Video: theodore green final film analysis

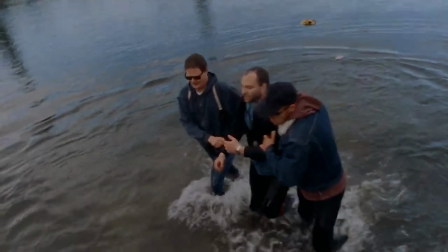I think it's very difficult to say that this sequence would have been even half as exciting without the music chosen for the scene,
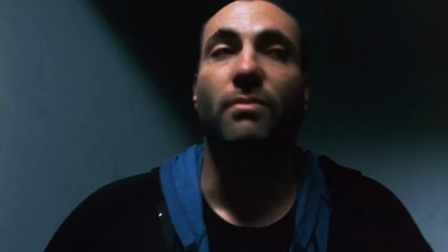which just goes to show one song in one place synced to the visuals can truly do.
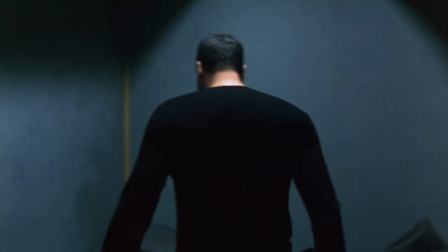It creates that sort of ambiguity that Walter Murch was talking about.
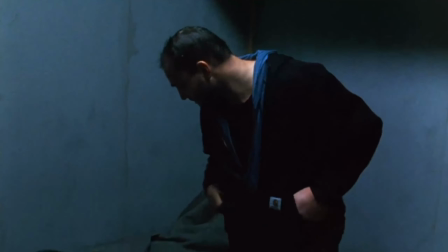It helps us set the pacing, it helps us feel the emotions, it helps us understand further what's going on in the narrative just due to music in the story.
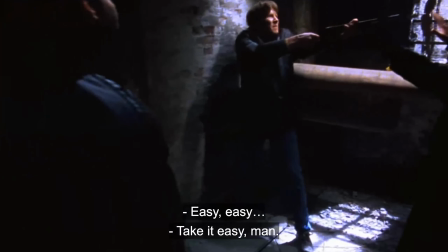When we meet Frank at the halfway point, things are getting pretty bad.
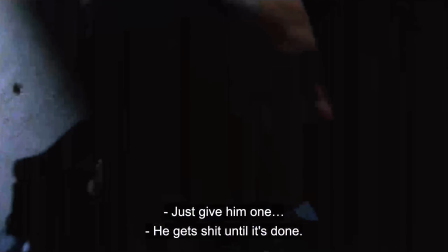He still doesn't have the money to pay Milo, so he sends him with his accomplice to go collect some money.
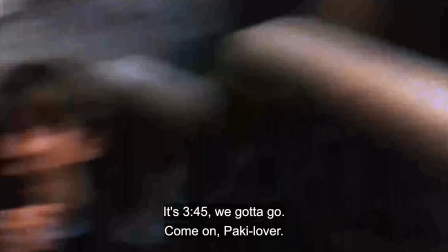But unfortunately, the person to collect from kills himself in front of them.
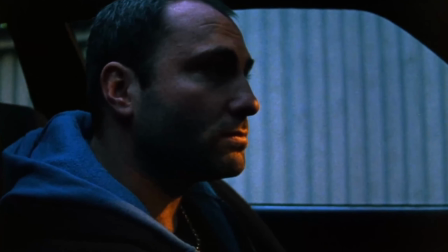So now, with nobody to collect money from and no options, Frank has to figure something out.
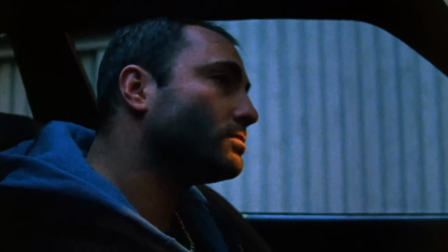What Nicholas Winding Refn did as a director on this was so incredible because of the fact that with this simple music cue,
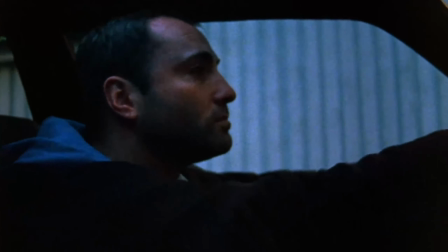you can see in his mind that Frank's going over the options of what to do next.
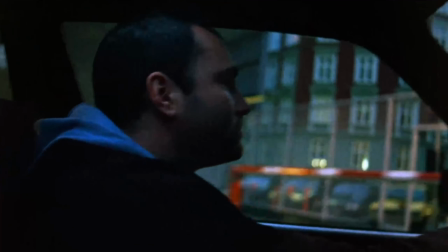And you can see things are building, pressure is on.
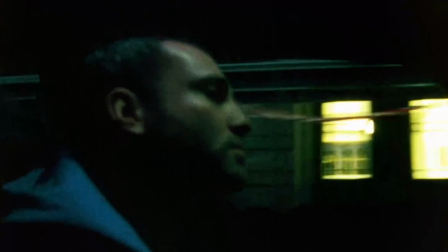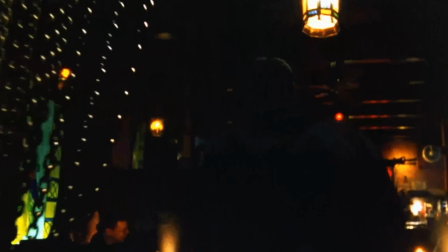This is one of my favorite sequences because it helps again with setting the pace of the movie.
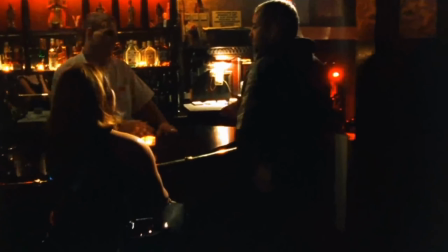Every time we get one of these heavy punk tracks, we know that something is going down that's going to push the story forward.
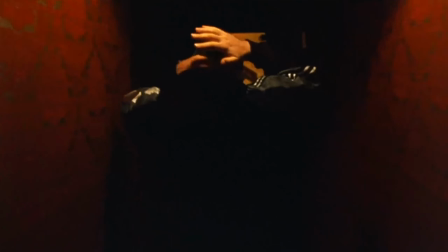And this is just another one of those moments where the music cue adds in to the narrative of the story.
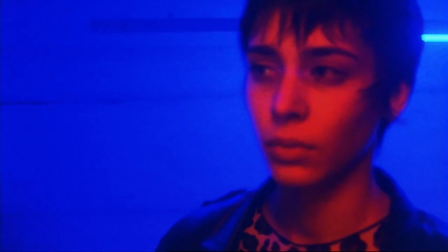This is the final scene in the film.
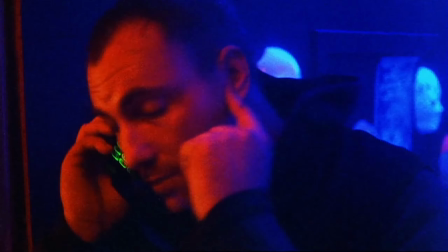We can see Frank's girlfriend, Vic, who he's mistreated the entire film, starts to consider taking the money from him, and then finally does.
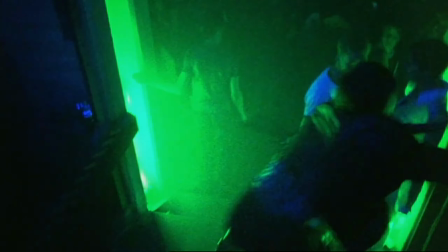Now this kind of dance soundtrack, compared to the punk songs we've been hearing at other high points in the story,
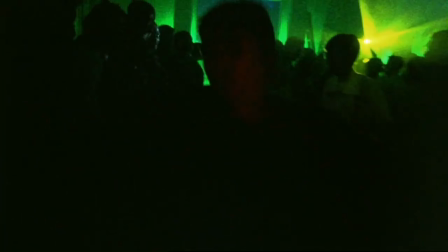is a contrast both in narrative structure and in music.
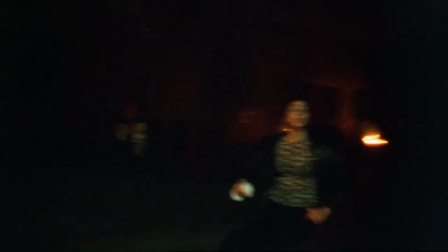So narratively, this moment is different because this is a moment when Frank could have had it all.
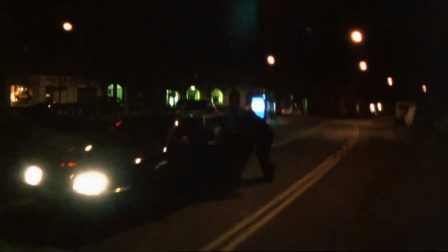He could have bought his life back, he could have made amends with Milo, and suddenly all of that goes down the drain.
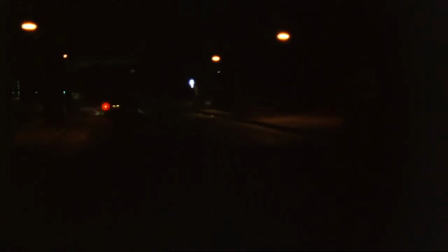And so this massive change in his paradigm, which has been going on throughout the whole movie,
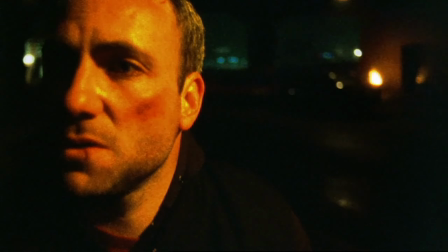has a different tone now, because if he doesn't have the money, he truly can't come back from it.
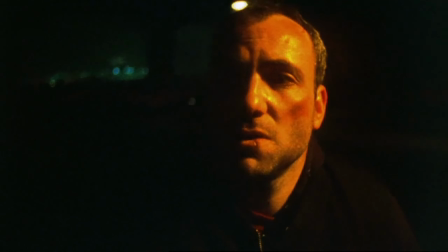My theory is that the switch from the passionate punk soundtrack of earlier in the movie to the final scene being a dance song is this.
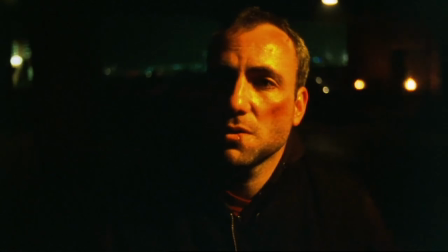With the punk soundtrack, you could tell that Frank was still in it to win it.
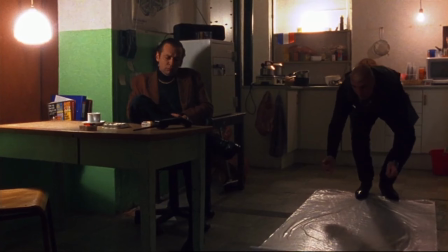There was still a fighting chance for him to get his life back,
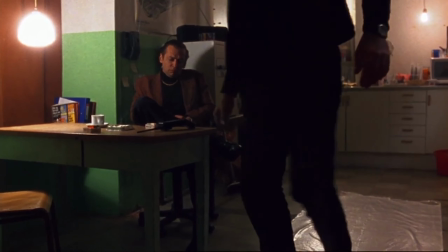for him to get on track, to pay Milo, to get a girl, and to go in the right direction. But now,
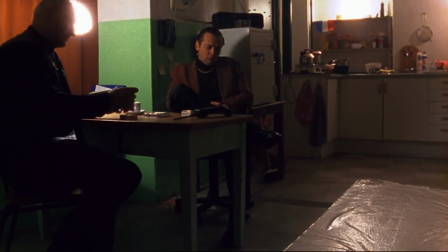finally, after even the last person has betrayed him, and nobody is on his side, he doesn't feel the passion anymore. He feels the sense of being lost more than anything.
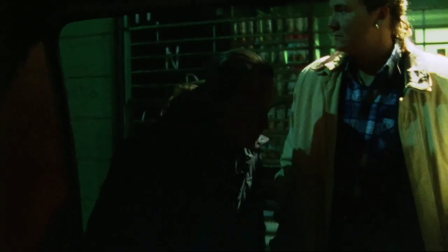This psychedelic dance music droning on in the background is emblematic of his state of mind at that moment.
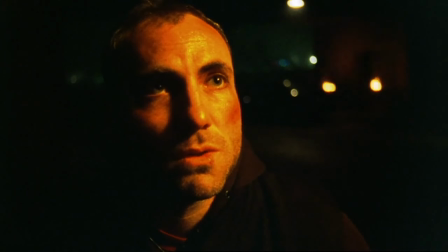Just keeping on going, just trying to put one foot in front of the other, instead of the impassioned,
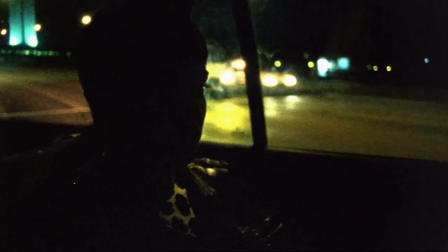emboldened moves he's been making throughout the story that have gotten him to the point where he's at. In short, I believe that Pusher is one of the greatest independent films because of its soundtrack. It utilizes youth sounds like punk, dance music, reggae, etc.
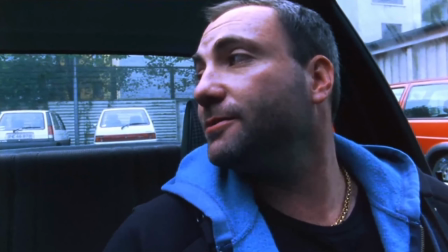All these kinds of music that are typically associated with youth to create a very exhilarating and very exciting,
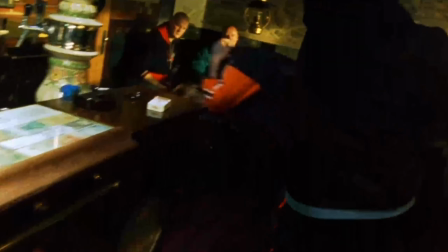dirty underground world full of these criminals and prostitutes, which makes the film far more interesting to watch and makes us feel far
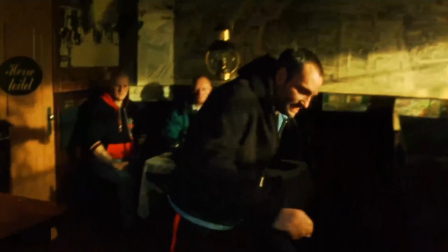more engaged in because the music drives the story so much that you
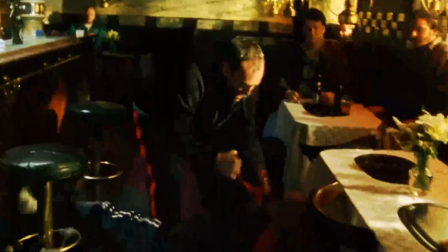could almost mosh to the movie in a way.